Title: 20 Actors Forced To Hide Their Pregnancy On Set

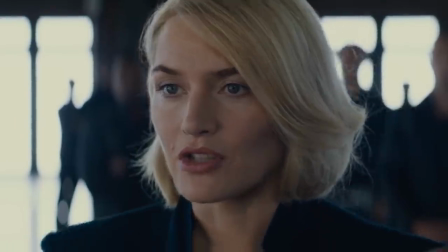[4:06]
The actress really wanted to do a lot of her own stunts and managed to do some of the smaller and safer ones on her own.
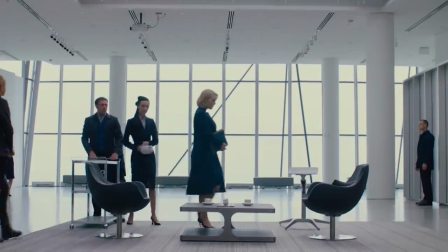[4:12]
In terms of covering the baby bump, an iPad or large folder being held in front of her stomach was the simple solution to hiding her pregnancy.
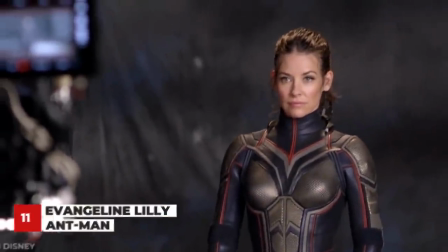[4:23]
Evangeline Lilly's baby bump made fitting into her wasp suit very tricky since she'd grown so much, it actually didn't fit her at all.
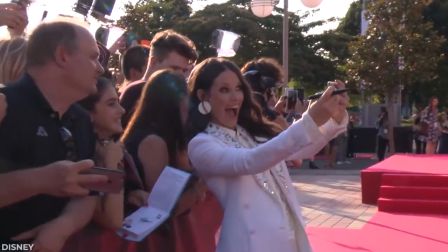[4:31]
As she's a very private person, her pregnancy only became known at the premiere of the film when she was seven months pregnant.
From pre-pregnancy to post-baby was night and day.
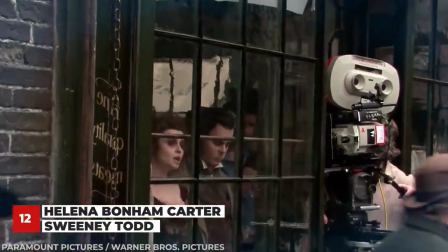[4:43]
The Sweeney Todd production team came up with a plan and decided to shoot the film out of sequence to help with hiding Bonham Carter's pregnancy.
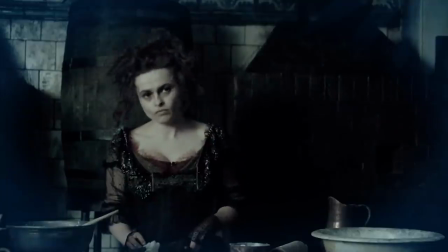[4:50]
When her bump was starting to show, a corset and dark costumes helped to cover things up.
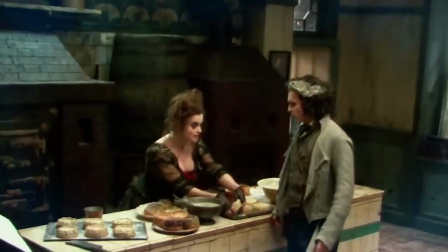[4:55]
Unfortunately, she didn't have the best experience and was super nauseous on set for most of the filming process.
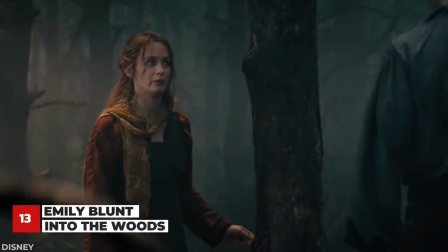[5:01]
Even though she was playing the baker's wife and could get away with appearing a bit bigger on screen, being seven months pregnant by the end of things made it a bit trickier.
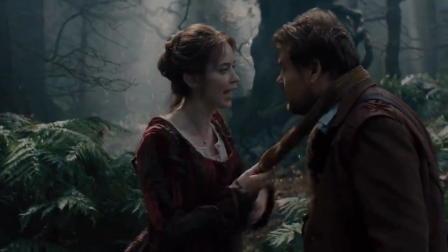[5:11]
By the end, adjustments were being made to her costumes every single week, and the film resorted to having James Corden,
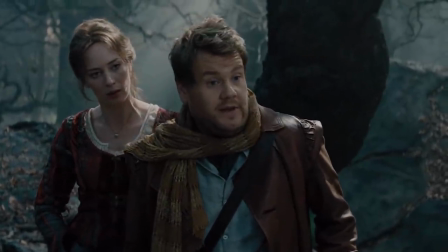[5:17]
who played her husband, standing in front of her in attempts to hide the bump. That's kind of a good tactic, I think.
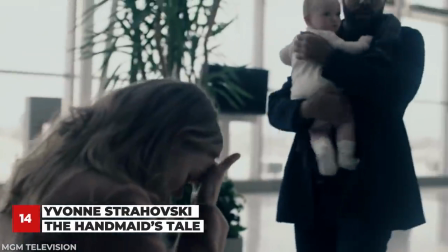[5:23]
From season two, episode nine onwards of The Handmaid's Tale, Yvonne Strahovski was on set with a baby on the way.
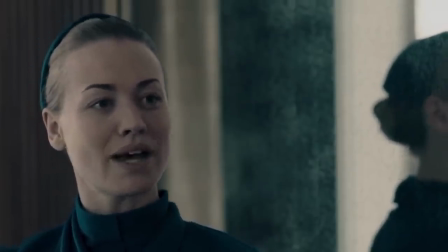[5:29]
While she experienced a lot of nausea, as many pregnant women do, she also suffered a very odd symptom.
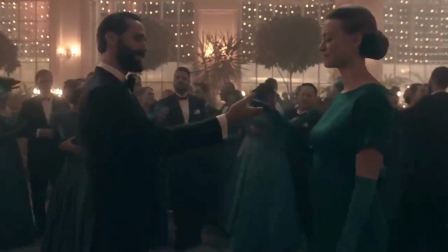[5:36]
Excess saliva. So much so that she wound up carrying around a spittoon on set.
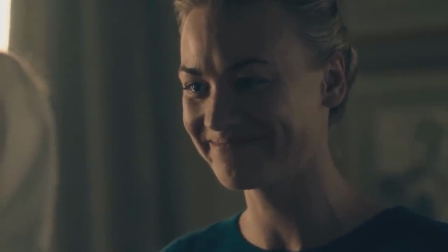[5:41]
She actually managed to hide it from the cast and crew pretty well, who thought she was just sick with really odd symptoms.
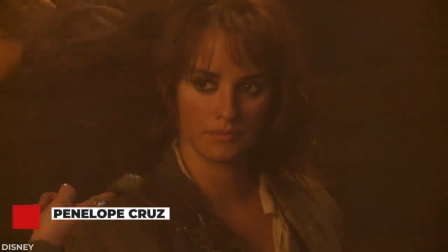[5:47] We kind of have a secret hope, our hope and dream."
The production prioritized filming many of Cruise's scenes while she wasn't showing her bump too much.
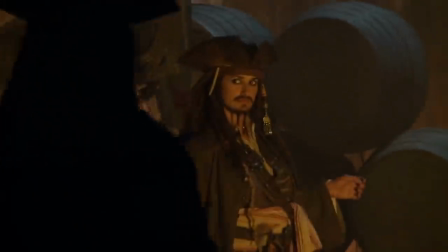[5:56]
Naturally, she couldn't manage all the stunts herself as they just weren't safe for her, so her stunt double — and sister — Monica Cruise stepped in for the stunts.
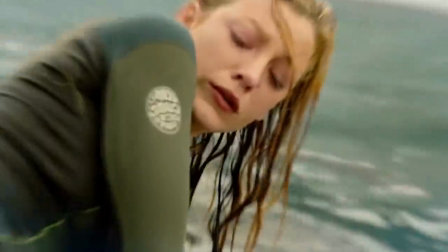[6:06]
Blake Lively wore a bikini for the majority of the film The Shallows, so it was pretty surprising that we couldn't tell she was pregnant.
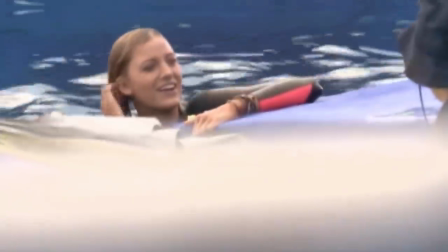[6:13]
Even though the film is pretty stunt-heavy, a double was never hired. Instead, some stunts were toned down so they were safe enough for Lively to perform.
"...I'm one of five kids, my husband's one of four, so..."
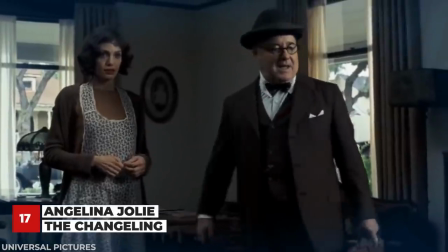[6:24]
Jolie actually didn't know she was pregnant with twins while she was filming The Changeling, only finding out near the end of filming.
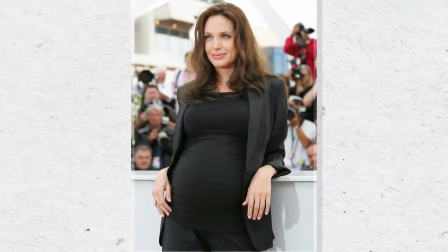[6:31]
She believes the emotions she had from being pregnant, even unknowingly, intensified her performance in the movie.
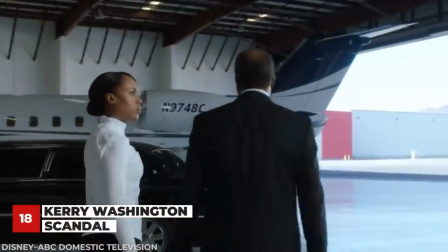[6:37]
The TV show Scandal didn't go too high-tech when it came to hiding Kerry Washington's pregnancy.
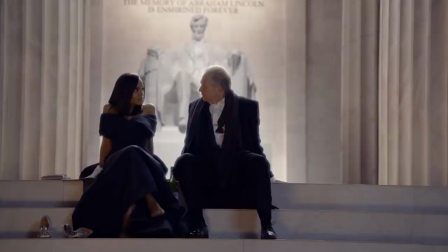[6:43]
Furniture and camera angles were the main tools used to cover it up.
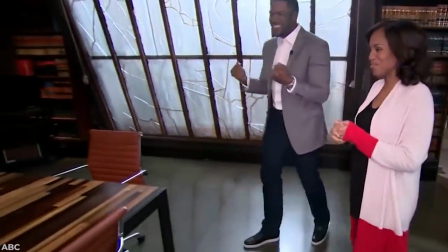[6:47]
Behind the scenes, Washington didn't have the easiest time since she was undergoing so many emotional and physical changes.
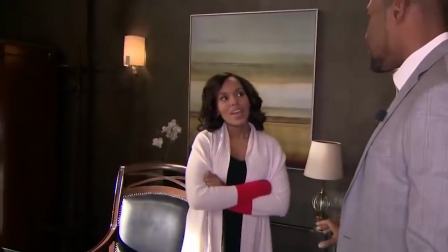[6:54]
However, her cast and crew were all really supportive and took great care of her on set.
And I think, yeah, for me, definitely, these two pregnancies have been really different.
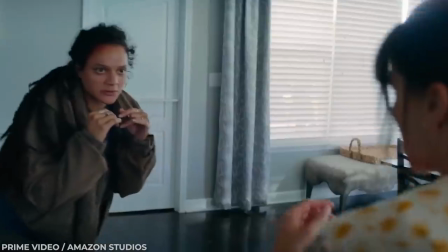[7:05]
Lane's experience filming Utopia taught her a new skill, how to switch between being at work and being an expecting mother. her.
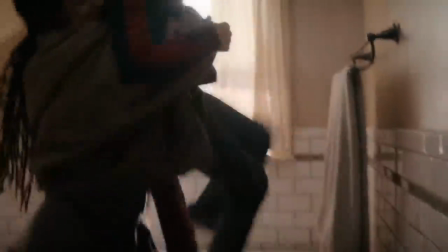[7:12]
While it was a challenge, it was one that she was grateful to learn. When it came to her stunts, her double was the solution."
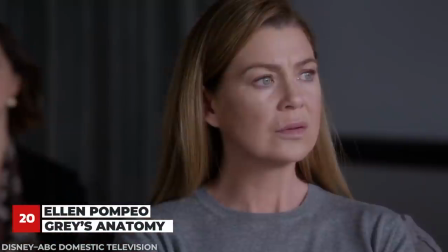[7:19]
Being on a long-running series like Grey's definitely makes hiding pregnancies trickier.
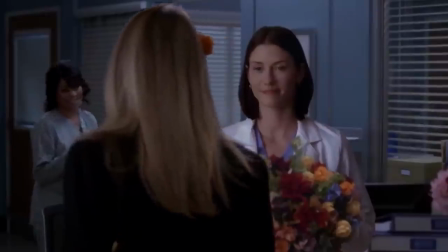[7:28]
During season six of the show, Cribs and Camera Angles did the trick to cover the bump.
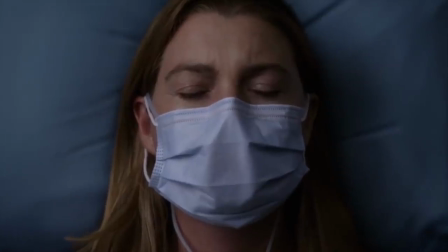[7:32]
When it came time for her maternity leave, a storyline involving her donating part of her liver was written in so she could take the time off she needed to care for her newborn. The Grey's This team is pretty well-versed when it comes to working around pregnancies,
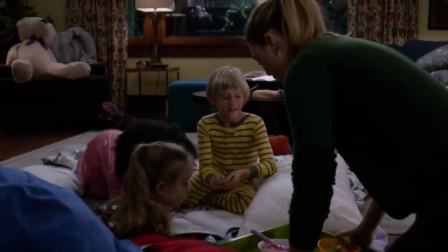[7:45]
since there have actually been 25 babies born within the cast over the duration of the whole series.
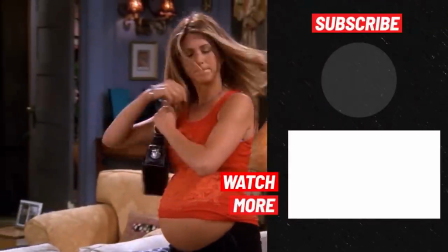[7:52] And I said, I don't know if the fans can handle that.
It's pretty amazing to see all the creative ways pregnancies are hidden and how supportive the teams are.
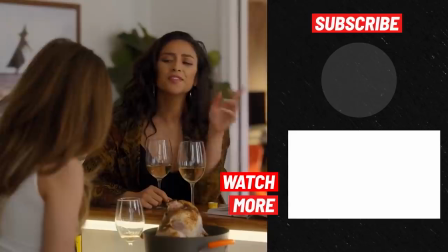[8:01]
Who knew furniture would be so commonly used with all of the advanced technologies available?